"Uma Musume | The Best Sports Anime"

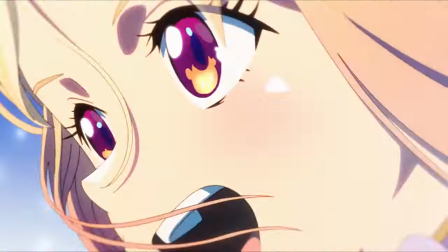(6:53)
Scenes of their morning run can be breathtaking, while in the horse race it's filled with hype and adrenaline the storyboards making very good shots using the cg
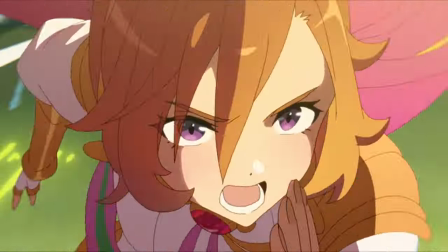(7:01)
backgrounds so it's not as hard to make these type of angles while sprinkle in some background animation also with some very unique ideas with the whole
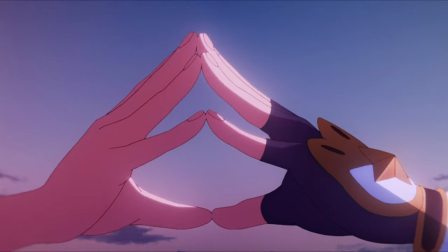(7:09)
vegas world transparent floor making it feel more as a dream world the compositing also does it justice i can't stop talking about the compositing because it's just so
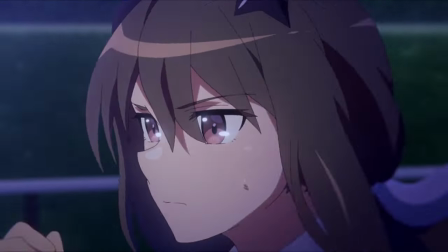(7:17)
goddamn good man direction really captures vega overcoming her sister's ideals what she actually thought she was saying but in reality it's just her fake thoughts
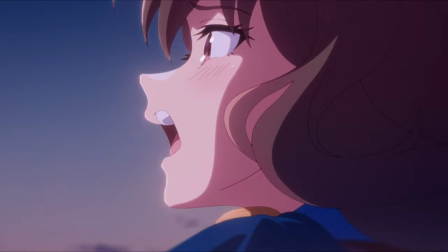(7:26)
driven in rage while in actuality she wants vega to go to the top and also didn't feel like it was a drag for the whole episode the animation really topped it with
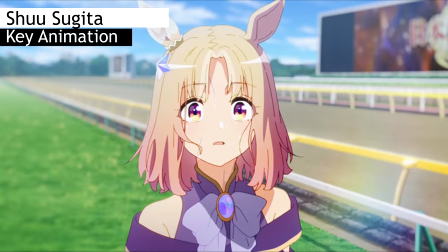(7:34)
top tier animators making some highlights while also expressing their styles with shu sugita an absolute phenomenal animator at character acting really
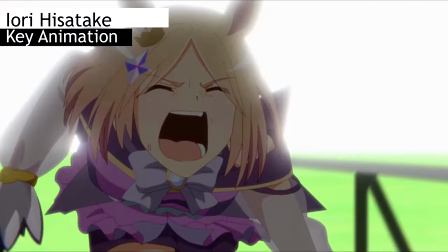(7:42)
get the body language and fluidity same as in the race the body language and overall expression that our three main horse girls had in the race really makes it more
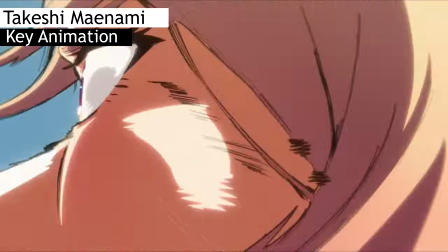(7:50)
impactful takashi minami animating the last stride with the constant heavy wind effect janky thick line art and smears also with the added eye
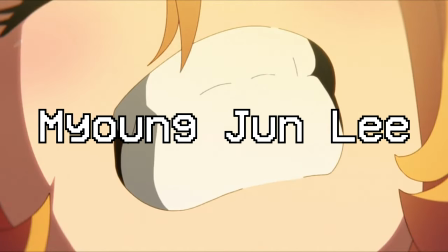(7:58)
flare so good an in-house animator being myung jun lee hopefully i didn't butcher that animating quite a lot for the majority of some episodes
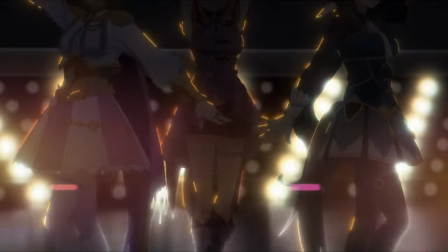(8:06)
and of course a lot more that really made some stunning cuts to top out a lot of classic among muslim fashion ending it with a dancing sequence being
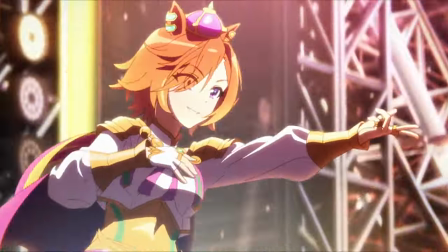(8:14)
rotoscoped i think or using a 3d model as reference key animated by a lot of animators in different sections with some great lighting work.
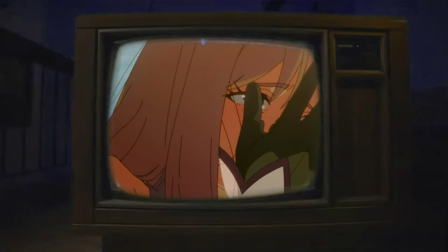(8:22)
It's fundamentally one of those projects that a studio can shine when having a very good in-house staff, a good relationship with talented directors,
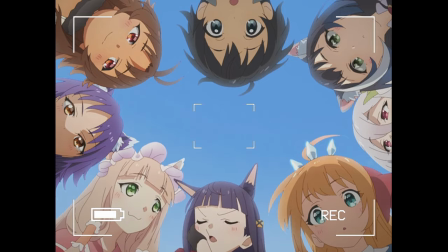(8:30)
animators, while also letting new ambitious directors or newcomers putting the spotlight to them in an industry where the higher-ups are more focused on money rather than making these
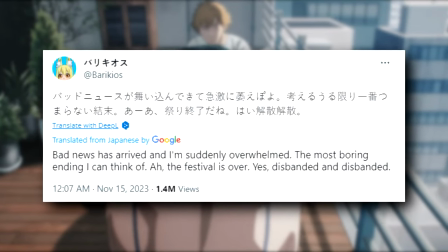(8:39)
talented people worked on a show that they want and they enjoy.
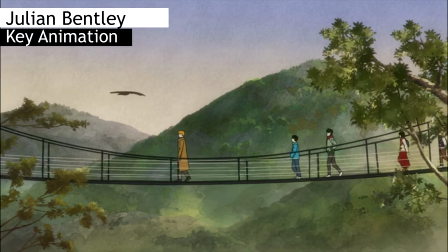(8:42)
Of course, there's still great examples of popular studios having a certain team with good managing and schedules,
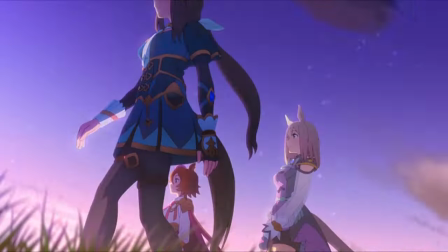(8:48)
but side game pictures slowly rise to the top whilst not making much shows under their belt,
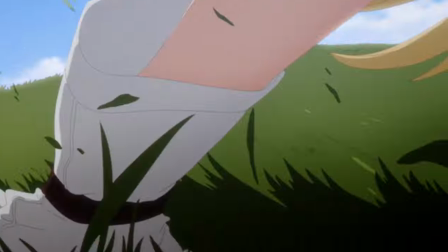(8:53)
but guarantees a consistent high quality in every show they're working on because these directors and animators
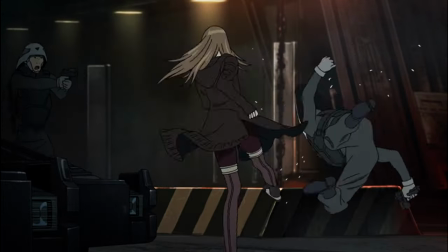(8:58)
want to come back to make a very passionate project with a good environment surrounding them.
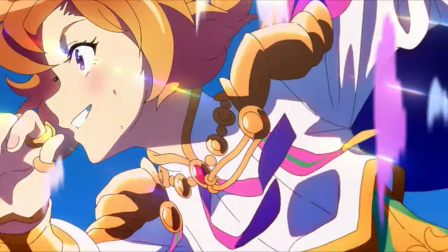(9:03)
While things might get tight and hellish overtimes are due, side game pictures are taking it into the right direction by having people that understand the foundation of anime,
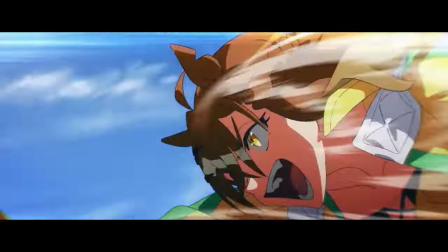(9:12)
but time and time again they always achieve something more that they've envisioned.
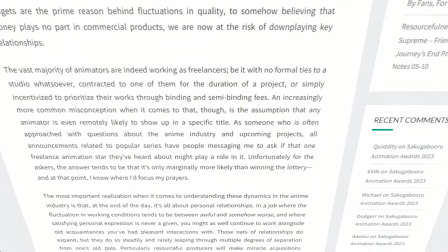(9:16)
Thank you to Sakugoblog or kevin for making the blog i was really struggling making the script it had a ton of information so if you want a more
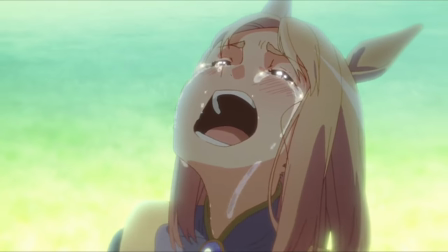(9:23)
detailed part about this show go to sago blog link in the description and yeah if you guys like this video leave a like if you
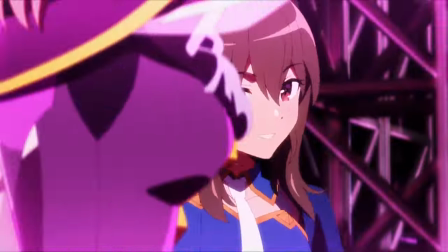(9:30)
hate it leave a like comment down below what are your thoughts about this show if you've watched it or going to watch it but yeah hope you guys in this video see you guys next time